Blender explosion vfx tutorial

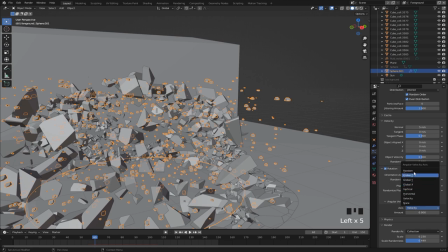Select dynamic and give it some random angular velocity with 20 as
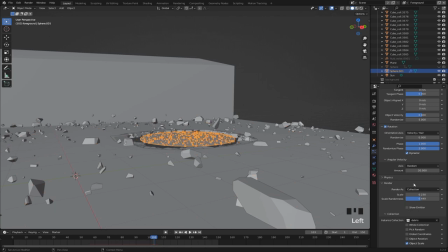the amount disable show emitter under the render and viewport
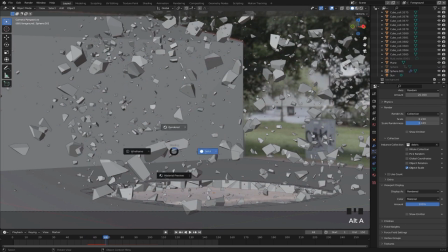display settings and now we can see that we have some small scale details in the
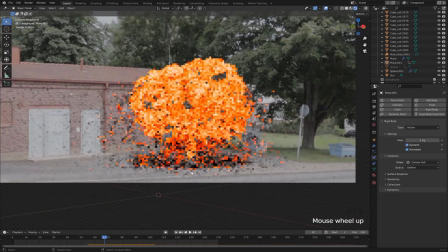destruction but one thing that i notice is kind of distracting is how we can see the
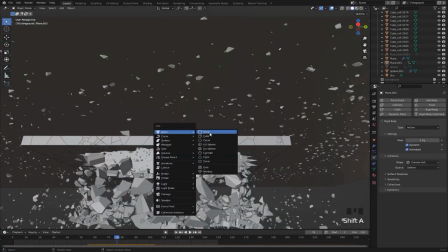original footage through this hole right here so i'm just gonna add in a sphere delete this upper part then i'm gonna place it right at
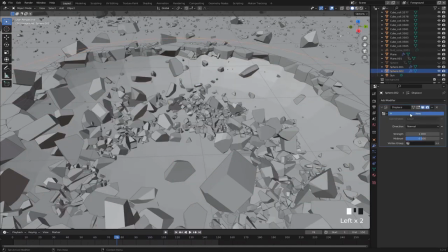this hole now if i subdivide this and give it a displacement texture you can see that we have this crater then we can just give this sphere the
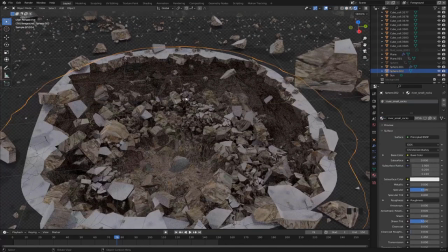material that we imported from polyhaven and you can see that looks pretty good so right here you could just hit render and that would composite
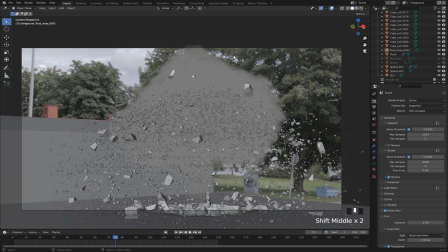the effect on top of your footage straight away just inside of blender but what i want to do is export the effect as one layer so that i
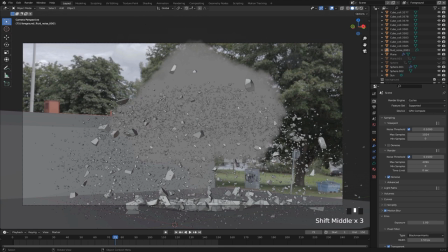can work on the compositing in another compositing software So to disable the background from rendering we can
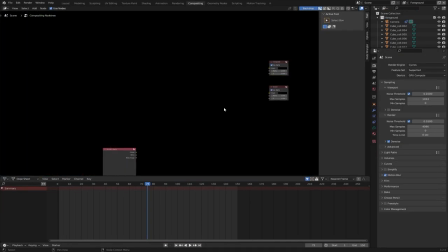go to compositing and just delete all of this and just plug this render layers into the composite.
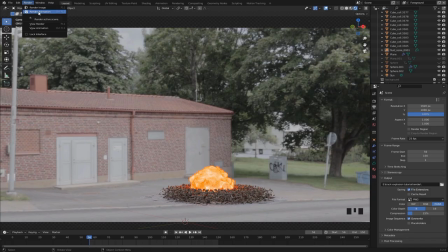Decrease the samples to have it render a bit faster and then we can just hit render animation.
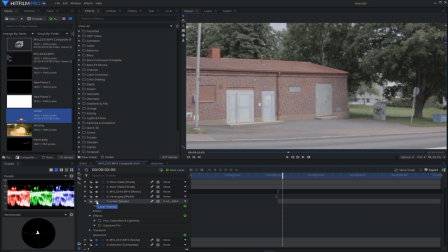Okay so once that's been rendered out I imported it into my compositing software and just placed it over the footage.
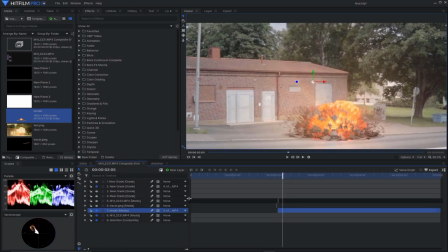Then I did some color correction and applied some lighting effects as well as some grading to bring it all together.
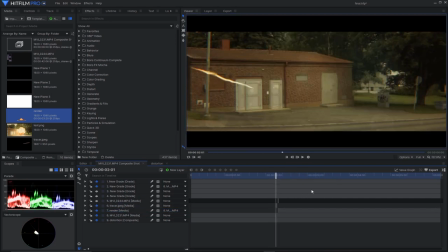Then to kind of spice it up, I added in this tracer right here, so it looks like it's hitting the ground,
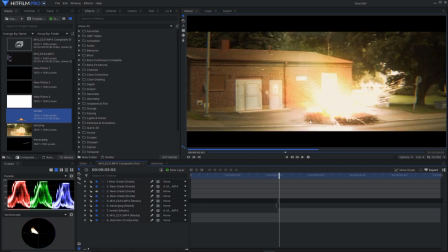as well as some sparks, and I also added in this little blur from the tracer,
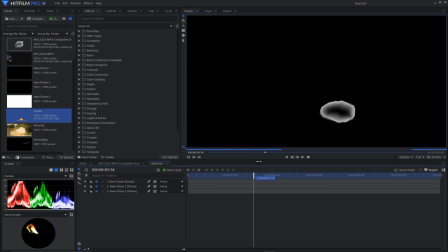it kind of lingers in the air or something, I don't know, I think it looked cool. Then to create the shockwave effect I made this separate composite shot where I just have this expanding white sphere that can attract to the fireball and then
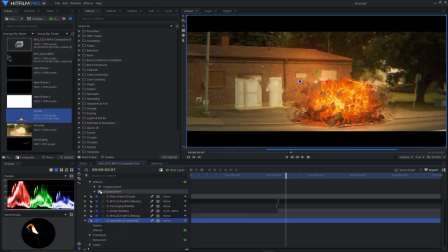inside of my main composite I can use that to drive the displacement and you
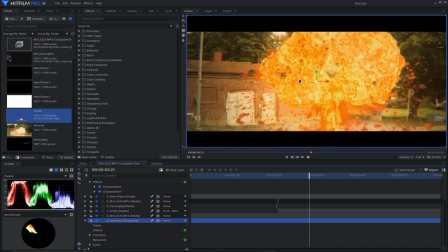see that we get this pretty awesome kind of shockwave or heatwave
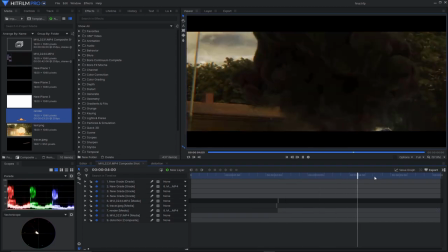ripple effect. Then I just added a little bit of camera shake and some sound effects from upbeat and this is how the final effect turned out.
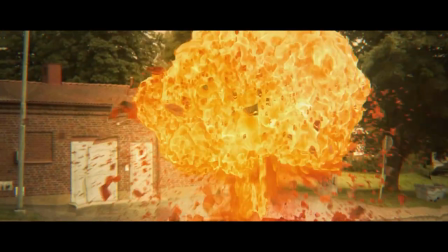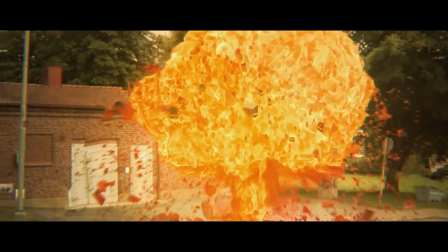thank you so much for watching this video if you like this kind of content feel free to subscribe so you don't miss the next one